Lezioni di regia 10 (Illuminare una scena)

per illuminare un interno oltre a prendere in considerazione l'utilizzo di faretti per le riprese video bisogna sempre prestare attenzione alla luce che è già presente nella stanza o comunque nell'ambiente che noi andiamo a illuminare iniziamo sempre con una
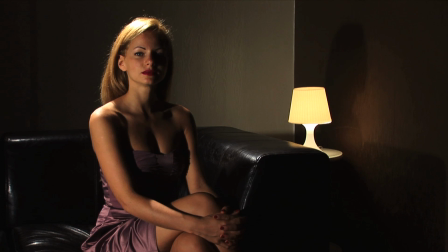[0:38]
luce e poi sommiamo le altre in questo caso la bajour è solo un punto luce di scena in quanto non illumina praticamente niente allora aggiungiamo una luce centrale
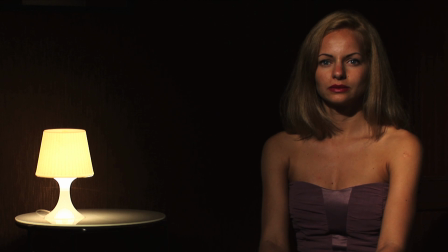[0:51]
ecco che facciamo intravedere una figura femminile se vogliamo staccare la figura dal
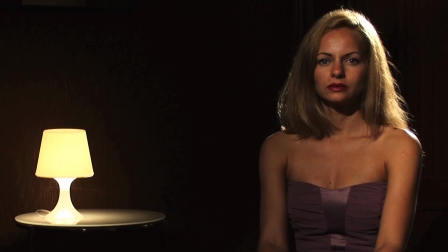[0:57]
fondo possiamo usare un controluce per una scena più drammatica possiamo invece lasciare solo il controluce e avere così la silhouette della figura femminile la posizione e l'intensità della luce è fondamentale per dare un taglio fotografico alla scena. Vediamo ora alcuni esempi. In questo caso abbiamo un solo faretto posizionato al lato del soggetto e abbiamo fatto attenzione che la luce proiettata non andasse sullo sfondo creando quindi uno sfondo molto scuro.
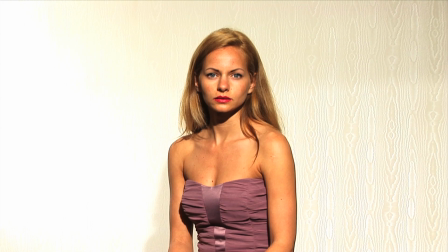[1:30]
In questo caso abbiamo una luce frontale diffusa posizionata in alto e sul soggetto e un faretto posizionato sullo sfondo.
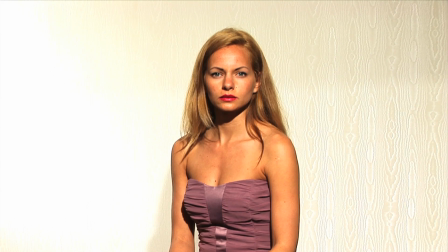[1:39]
Togliendo il faretto sullo sfondo capiamo come è stata illuminata la figura.
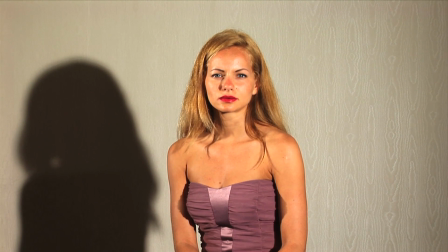[1:43]
In questo esempio abbiamo invece due luci posizionate a 45 gradi sul soggetto.
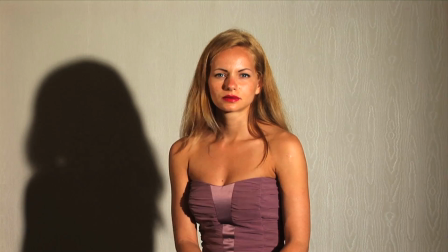[1:49]
Spegniamo il proiettore di sinistra per capire come arriverebbe solo la luce da destra.